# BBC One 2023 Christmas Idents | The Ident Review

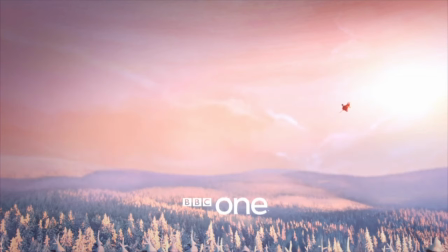(8:12)
Great to see it get a reprieve in 2023, but if I'm honest with what's presented, it's not a Christmas ident that's going to stick around in my mind as much as some of the others.
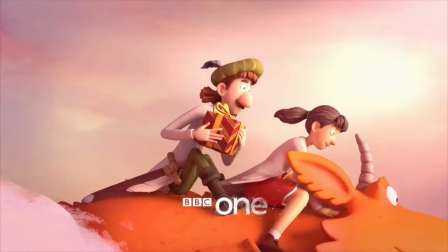(8:21)
Not a bad ident, but far from one of the best. But now, it's time to take a look at our third and final new ident for BBC One at Christmas. featuring the star of Magic Light's brand new animated short, Tabby McTat.
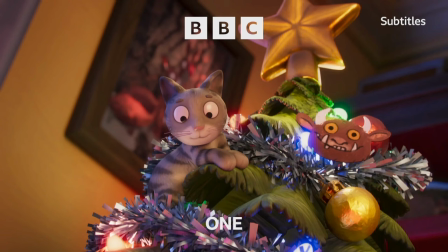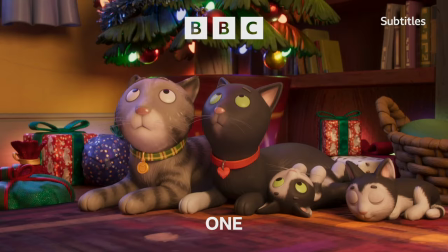(8:41) Welcome to Sunday afternoon on BBC One, David here live with the festive family film, a cracker of a comedy. Dreams can come true, especially at Christmas.
Okay, cuteness overload.
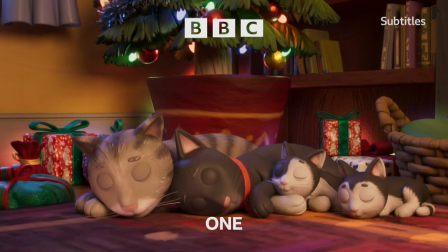(8:55)
What do people find cuter than cats? Well, hardly anything if the internet's anything to go by.
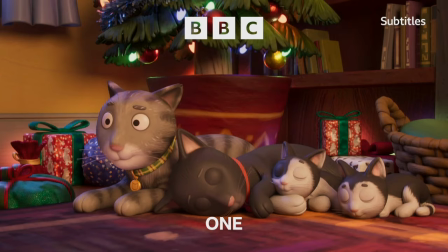(9:00)
And we see Tabby McTat and family having a snooze underneath the Christmas tree, before they're awoken by the youngest having a climb, almost reaching the star at the top.
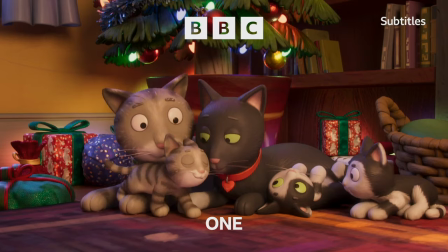(9:08)
Whilst reaching, they fall to the ground but are quickly amongst the rest of the family, resting and showing us the importance of being together at Christmas.
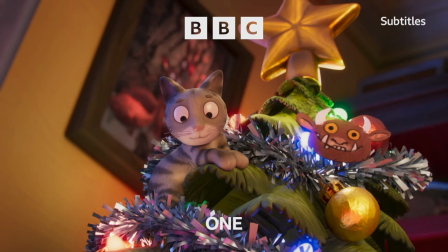(9:15)
The first point I really want to address is a little easter egg.
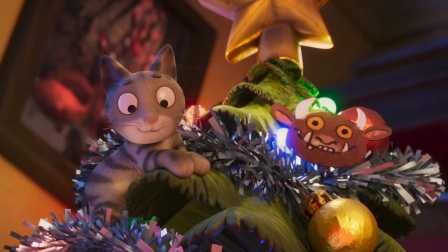(9:19)
You'll notice that one of the ornaments on the tree is of the Gruffalo, a nice little link between the author of both that and Tabby McTat, Julia Donaldson.
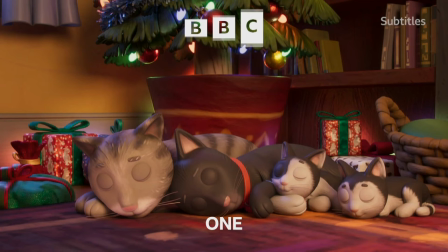(9:27)
It's so nice to have an indoor setting for a Christmas ident.
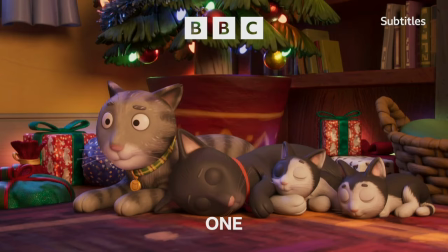(9:30)
As great as the snowy outdoors is, nothing can scream Christmas like being inside all cozy, surrounded by the light of the tree.
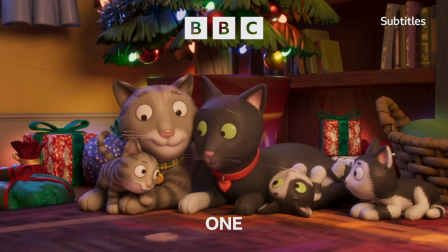(9:36)
The animation style for this feels familiar, but also new, what with the adaptation being a premiere on Christmas Day for BBC One.
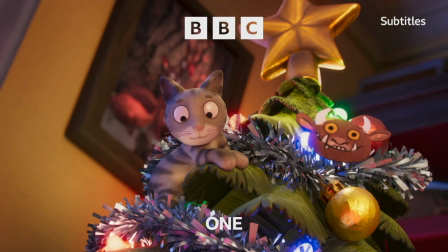(9:44)
The way the cats move and interact with one another seem well-researched and, as expected, are really quite cute to watch.
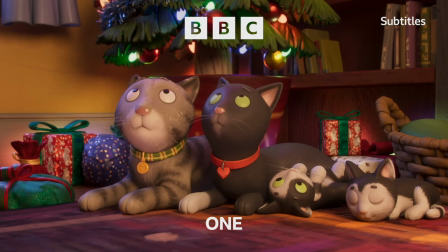(9:50)
I suppose it isn't giving too much away regarding the story itself. I mean, just read any synopsis and I'm sure you'd agree, nothing in this is really spoilery.
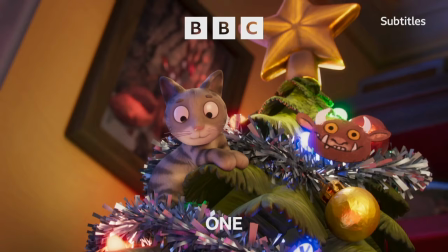(9:58)
If anything, this also feels quite like a placeholder, in nature, as after the young one falls, we're treated to the same shot.
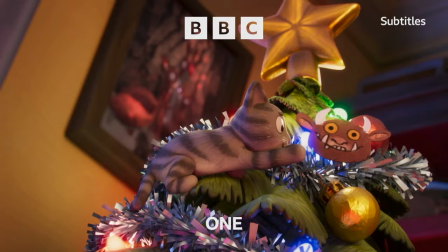(10:05)
Not that this needs to be action-heavy, far from it, but I must admit a small part of me perhaps was expecting just a little bit more from the premiere new ident of Christmas 2023.
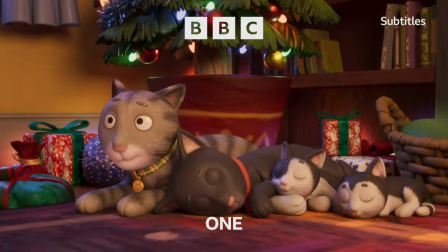(10:14)
But like all others we've viewed today, it's by no means a bad ident.
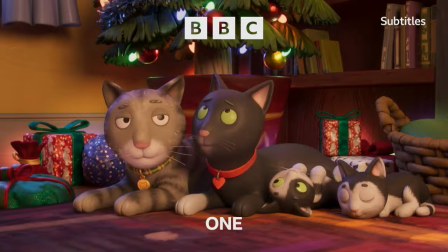(10:18)
It's cute, wholesome, focuses on family, which at its core is one of the key elements that we all like to remember, indulge in and celebrate during Christmas.
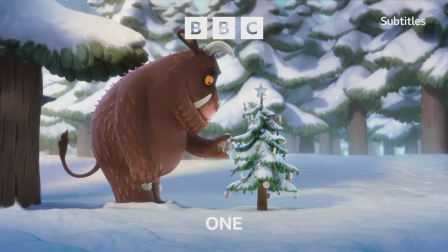(10:28)
Overall, the BBC One slate of idents for the 2023 festive season has been... interesting, to say the least.
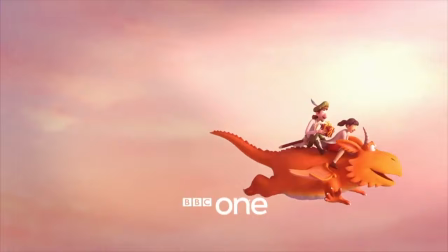(10:36)
I have no issue with older idents making a return, and considering the main use of Magic Light productions from the past, it makes a nice cohesion to the overall package.
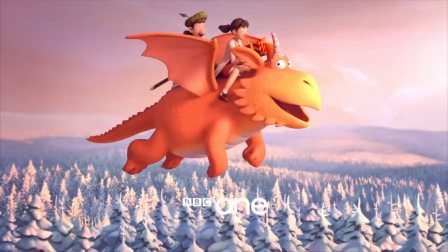(10:44)
The new idents, on the other hand, just seem to go off and build on what came before,
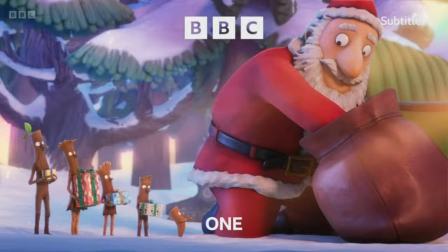(10:48)
creating short but fun sequences featuring some unique children's favourites, with no real sense of threat or anything negative,
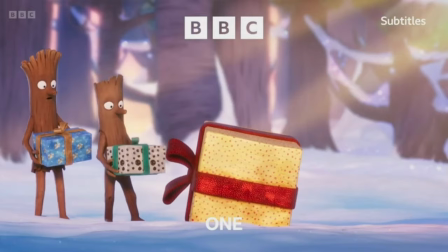(10:55)
just a wholesome little story that is designed to make people feel good and capture the Christmas spirit, which all of them do in some way, shape or form.
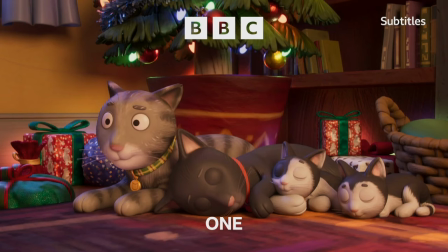(11:02)
Is it the best set of BBC One Christmas idents ever? Absolutely not, not even from the last few years I'd argue.
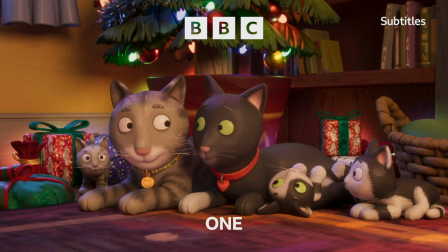(11:08)
But in terms of what they need to achieve, they don't miss the mark, and I'll be delighted to see these characters appear on my screen this Christmas, as I'm sure many millions will be right across the country. Thank you all so much for watching this episode of the I-Dent review.
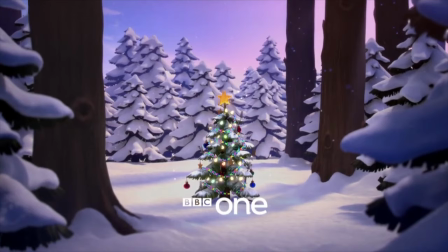(11:23)
If you enjoyed it, please remember to like the video, subscribe to us here at AMTV, and let me know your thoughts on the items we've looked at today in the comments down below.
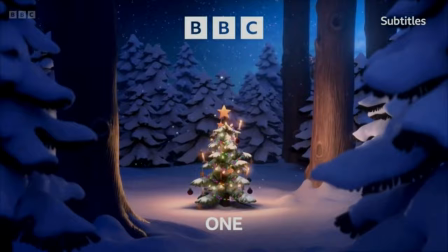(11:31)
Until the next time, see you later!
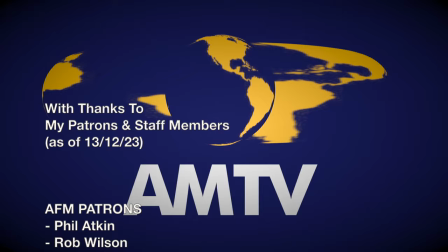(11:35)
Thank you to all our patrons for helping to support the show, and a special thank you to Macra, Ben Freeman,
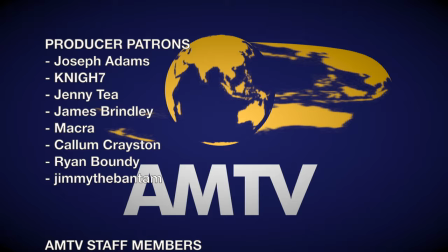(11:42)
Ethan Carberry-Holt, Bruce Danton, Globe of Reviews, Derek Chambers, Sean Nock, Dord Khan,
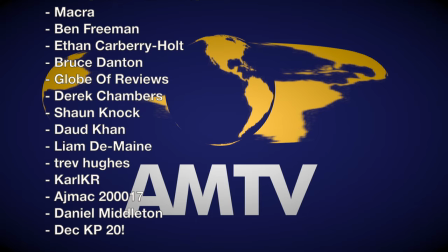(11:49)
Liam Domain, Trev Hughes, Carl KR, AJ TJMAC200017,
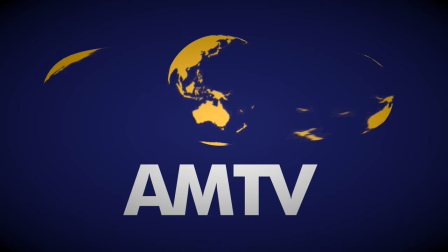(11:54)
Daniel Middleton, DECKP20 and Simon Harrison, our AMTV staff members.